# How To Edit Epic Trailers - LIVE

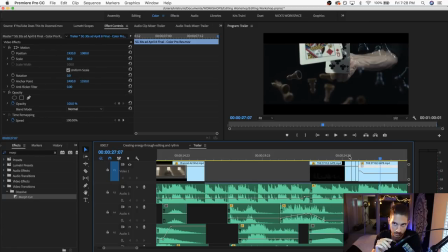it actually goes well i did it wrong it's like so it's like those first ticks that are slower they motivate the jump cuts then once it goes into like we saw cuts
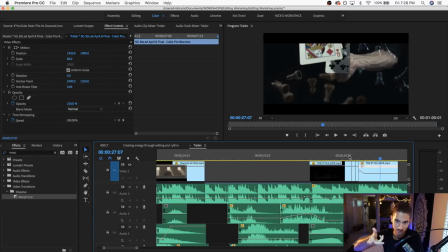this is gonna sound so weird and then the faster we start seeing the deck of cards being flicked so every every card that comes out is time to match with one of those faster tick ticking sounds and then as it slows down
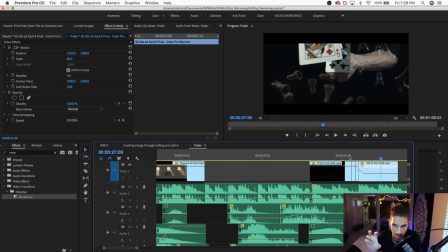as it slows down it'll just kind of the cards will slow down as well and that's what leads us into the other shot.
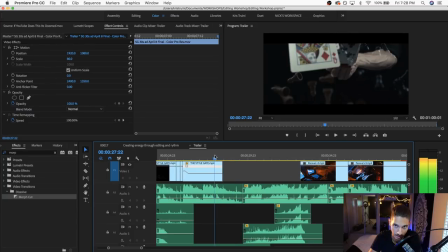Now one of the last few ticks also motivates the next overlay of our timeline.
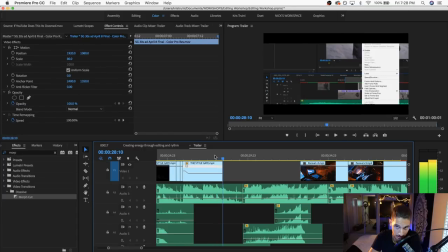The tick after that does a straight cut to it where we're now going towards the
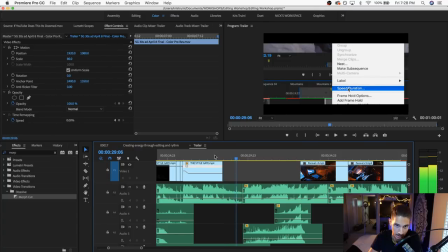speed and duration tab and then there's a click from the song as well as a click,
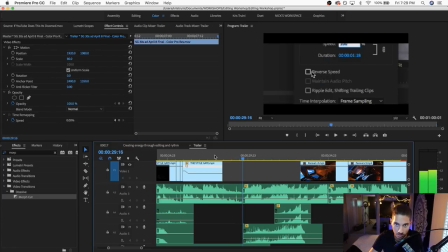like a sound effect click of a mouse and that's just creating all these jump cuts where we're cutting closer and closer into all these parameters which is reverse time and then once we do that the song actually you can see that there's a there's a cut here
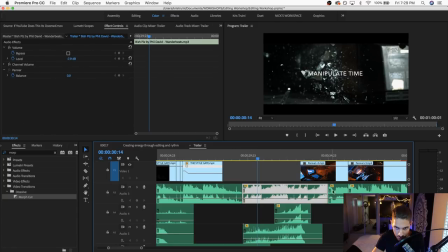and this section of the song is just the same I think it's like four bars or something that I've just cut and reversed so as soon as we hit reverse for the video the song also reverses and
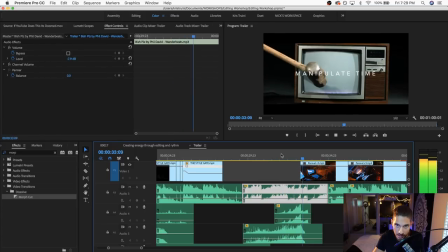of course we're talking about manipulating time so there's a real slow-mo shot, and to really sell that slow-mo shot we have the text kind of expanding, the tracking of the text expands over.
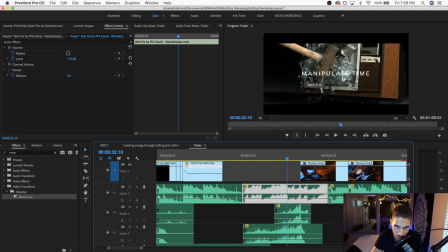Another similar trick to what we saw earlier, this goes from slow motion and then it speeds up near the end.
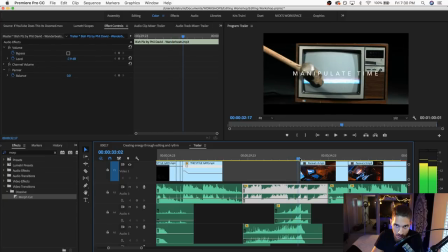So, there you go, it starts really speeding up, and you can really tell by the text because it starts to kind of, it starts just going at a certain speed and then it at the end it really kind of starts expanding much quicker which highlights that moment another thing too that that highlights
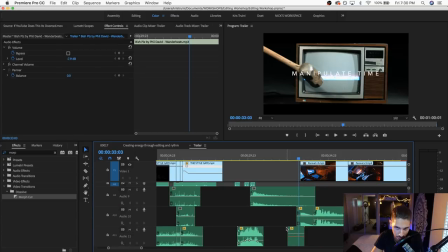that that specific moment is some of the sound uh and and i just want to make a note of that because we're going to go back into all
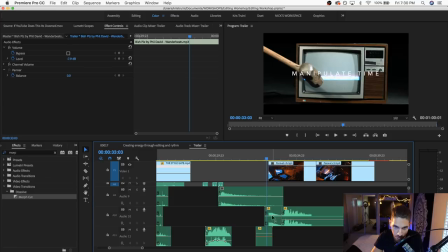the sound but we have a we have a sound that leads into the next scene which has the same sound played in normal speed so we have a reverse version of that that plays into the normal version which is that typical like airplane
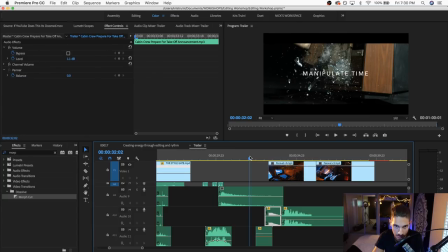ding that you hear so at first you hear a reverse and then it's normal it's like and then that's that that ping gives us that straight cut into a cockpit of an airplane and uh
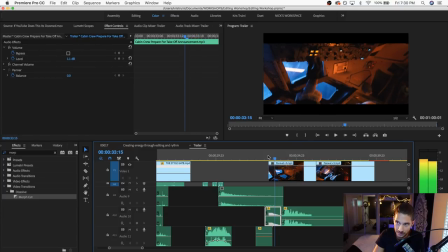and this still in my head um kind of made sense because um because uh sorry i just saw just saw a random comment that's uh brandon
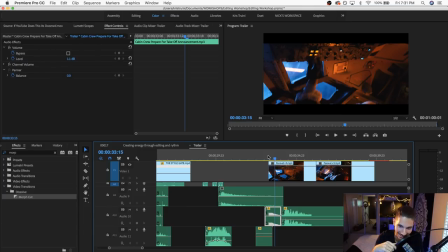b says hey can you give me a camera so i can start creating good content i wish man i wish i could give out cameras that'd be nice uh but i i can't but if you are using a phone to type this you can probably use that phone to go and shoot something awesome so that's my tip for the day for that so anyways The cockpit,
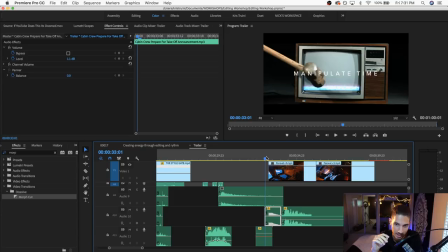the reason why this kind of follows the manipulating time is because when you think of manipulating time in an edit, you think of all these dials and things.
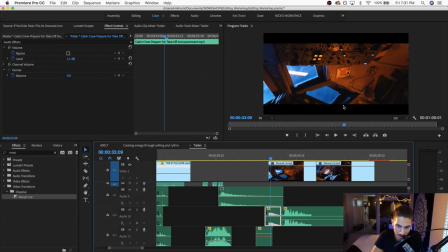So that's why it goes into the cockpit, which there's a lady in there playing with the dials, which I thought matched in terms of what I was visually seeing in my head when I hear manipulating time.